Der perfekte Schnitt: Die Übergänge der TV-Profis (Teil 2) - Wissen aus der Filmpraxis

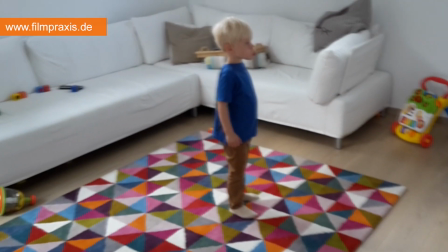Dieses kurze Beispiel zeigt sehr schön, wie wichtig es ist, sich mit dem Schnitt in die Bewegung hinein zu beschäftigen.
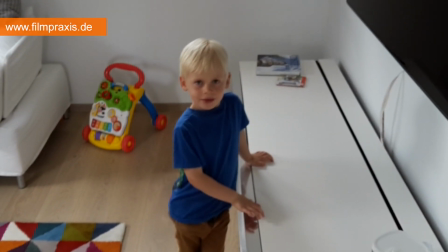Wie diese kleine Zauberei entstanden ist, zeige ich Ihnen in wenigen Minuten. Ich bin Thomas Wagner von der Filmpraxis.
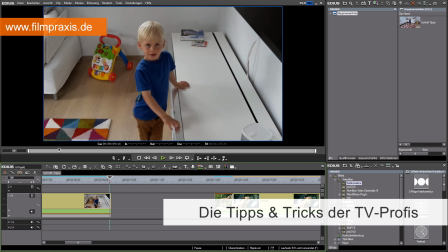In diesem Teil unserer Serie Die Tipps und Tricks der TV-Profis geht es um den Bewegungsschnitt.
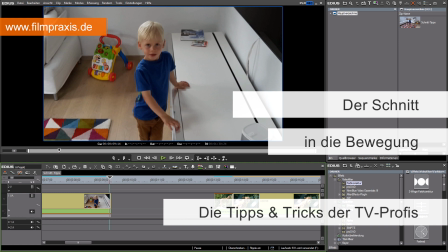Im ersten Teil hatte ich Ihnen erklärt, wie Sie einen harten Schnitt elegant umgehen können,
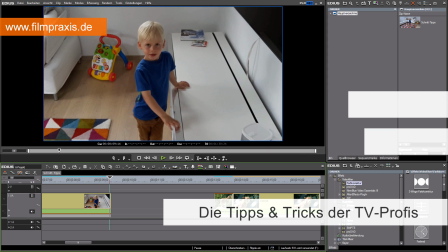indem Sie den Ton etwas früher oder später kommen lassen, und zwar mit einem sogenannten L- und J-Schnitt.
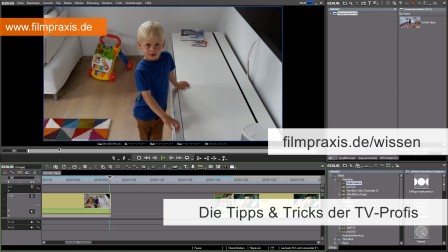Wenn Sie den kurzen Schulungsfilm noch nicht gesehen haben, dann schauen Sie sich am besten mal an, denn auch dieser Trick wird in diesem Tutorial verwendet.
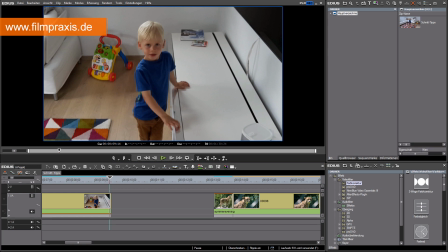Bestimmt ist Ihnen auch schon aufgefallen, dass in Fernsehsendungen in der Regel immer nur ein harter Schnitt verwendet wird. Dennoch sehen die Übergänge sehr elegant aus. Die Methode dahinter ist eigentlich sehr einfach. Zum einen hat es etwas mit dem Ton zu tun und zum anderen wird fast immer in die Bewegung hineingeschnitten.
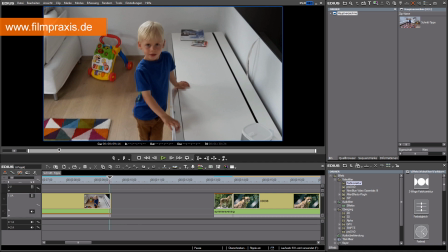Der Grund ist sehr simpel, denn unser Auge folgt immer der Bewegung. Und so lässt sich natürlich die Aufmerksamkeit des Zuschauers hervorragend beeinflussen. Dazu gleich ein Beispiel. Ich spiele den Clip auf der Timeline einmal ab, beziehungsweise die beiden Clips.
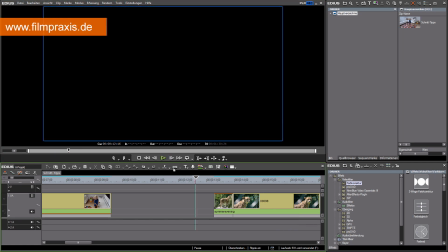Noch einmal.
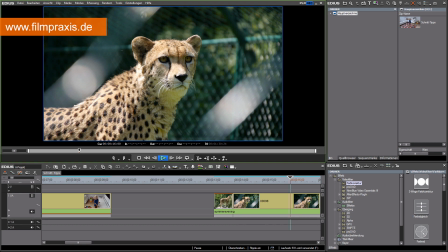Dieser Übergang funktioniert deswegen so gut, weil ich in die Kopfdrehung des Tieres geschnitten habe.
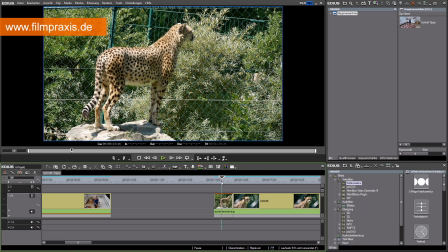Und so ist es auch problemlos möglich, von einer recht weiten Einstellung in eine sehr nahe Einstellung hineinzuschneiden.
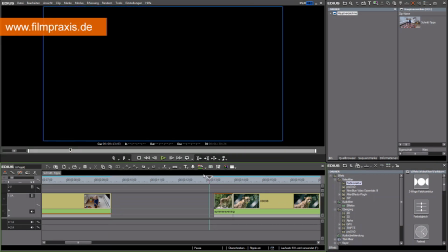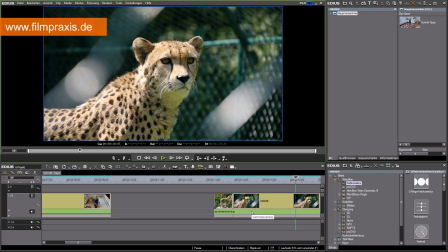Dazu kommt, dass der Ton durchgängig ist. Es gibt also keinen harten Schnitt oder einen Bruch in den Geräuschen. Ich zeige Ihnen ein weiteres Beispiel.
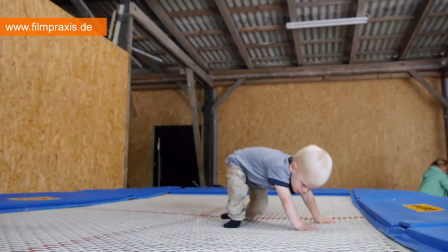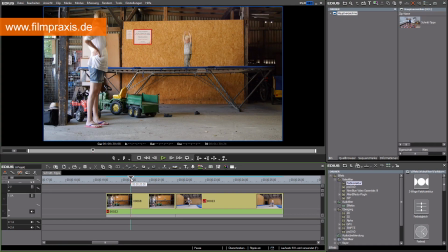Auch hier ein sehr eleganter Übergang durch den Schnitt in die Bewegung hinein. Ich zeige Ihnen das mal langsam.
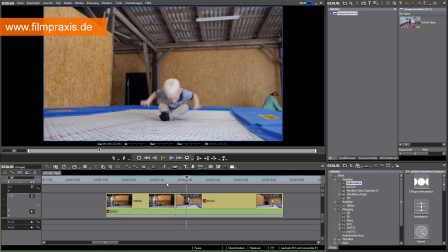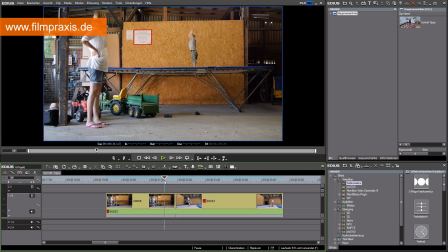Bestimmt ist Ihnen gar nicht aufgefallen, dass die Kleidung des Jungen sich komplett ändert.
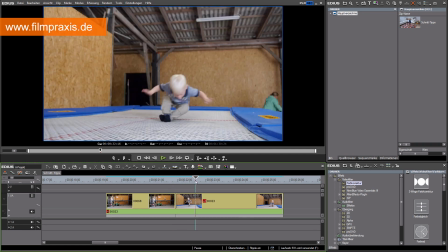Hier hat er zum Beispiel keine Socken an, hier hat er Socken an und auch die Farbe des T-Shirts ändert sich.
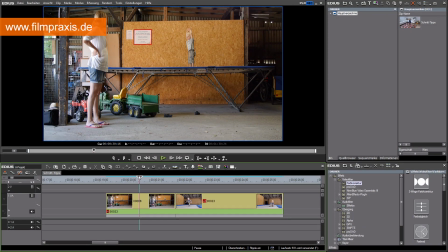Das funktioniert deswegen, weil Sie auf die Bewegung geachtet haben. Ich zeige sie nochmal. Dazu kommt ein Kameraperspektivwechsel. Die Kamera steht hier seitlich und wechselt dann auf die Front.
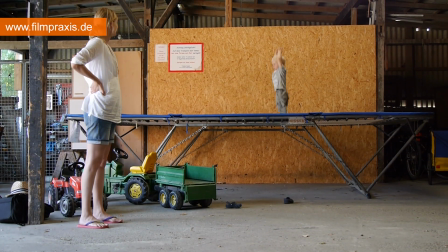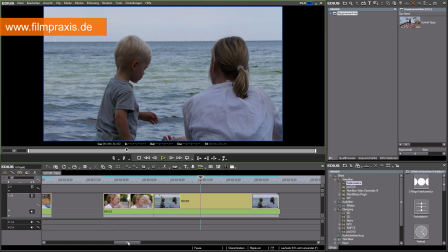Auch hier hilft der durchgängige Ton, den Übergang noch etwas sanfter zu gestalten. Ein weiteres Beispiel.
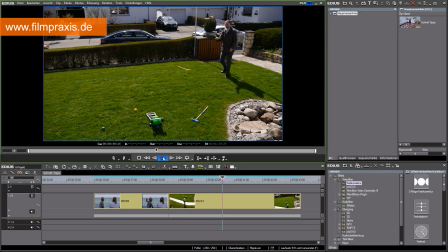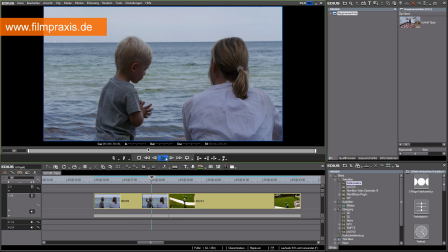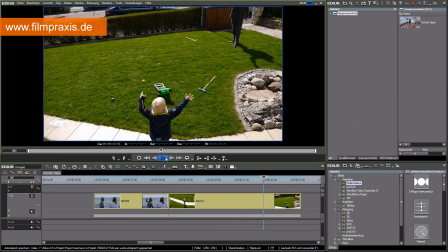Betrachten wir den Schnitt etwas näher.
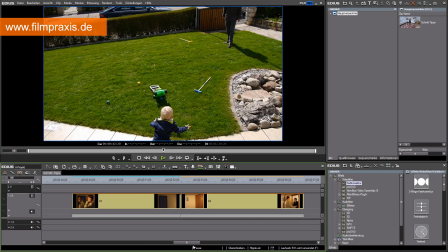Die beiden Clips passen sehr gut zusammen.
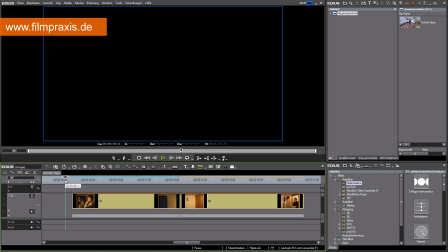Diesmal hat der Junge auch das gleiche T-Shirt an. Was ich Ihnen an dieser Stelle zeigen möchte, ist Folgendes.
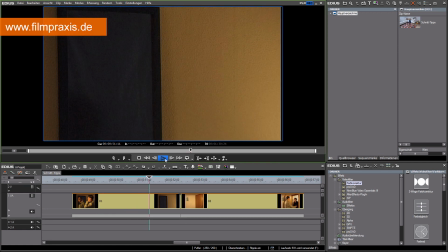Achten Sie mal auf die Armbewegung.
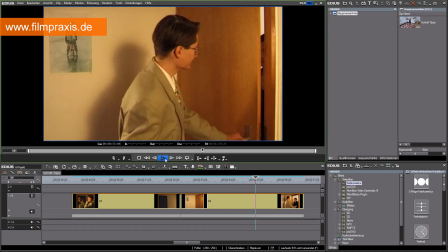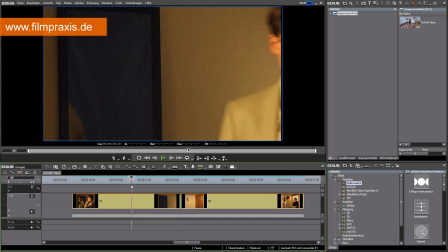Der Arm ist hier noch hinter dem Kopf, während er im nächsten Clip bereits schon sehr weit vorne ist.
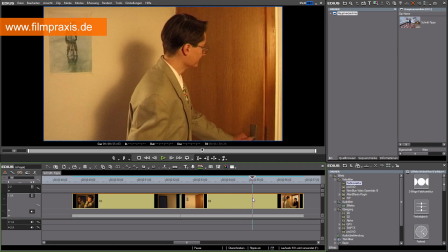Warum habe ich das gemacht? Das hat unter anderem etwas damit zu tun, wie wir gelernt haben, Filme zu sehen. Denn wir akzeptieren, dass eine Szene oder auch ein Film aus kleinen Bausteinen entsteht, die sogenannten Einstellungen.
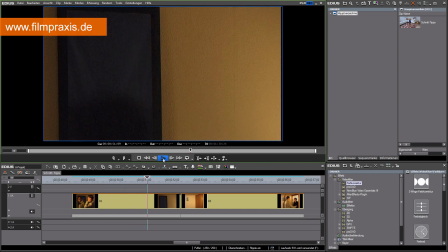An jeder Einstellung folgt natürlich ein Schnitt. Und jeder Schnitt ist für uns ein kleiner Zeitsprung.
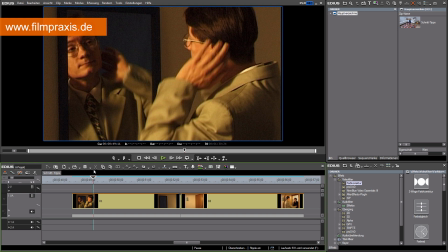Das können Sie vergleichen mit einem Blinzeln.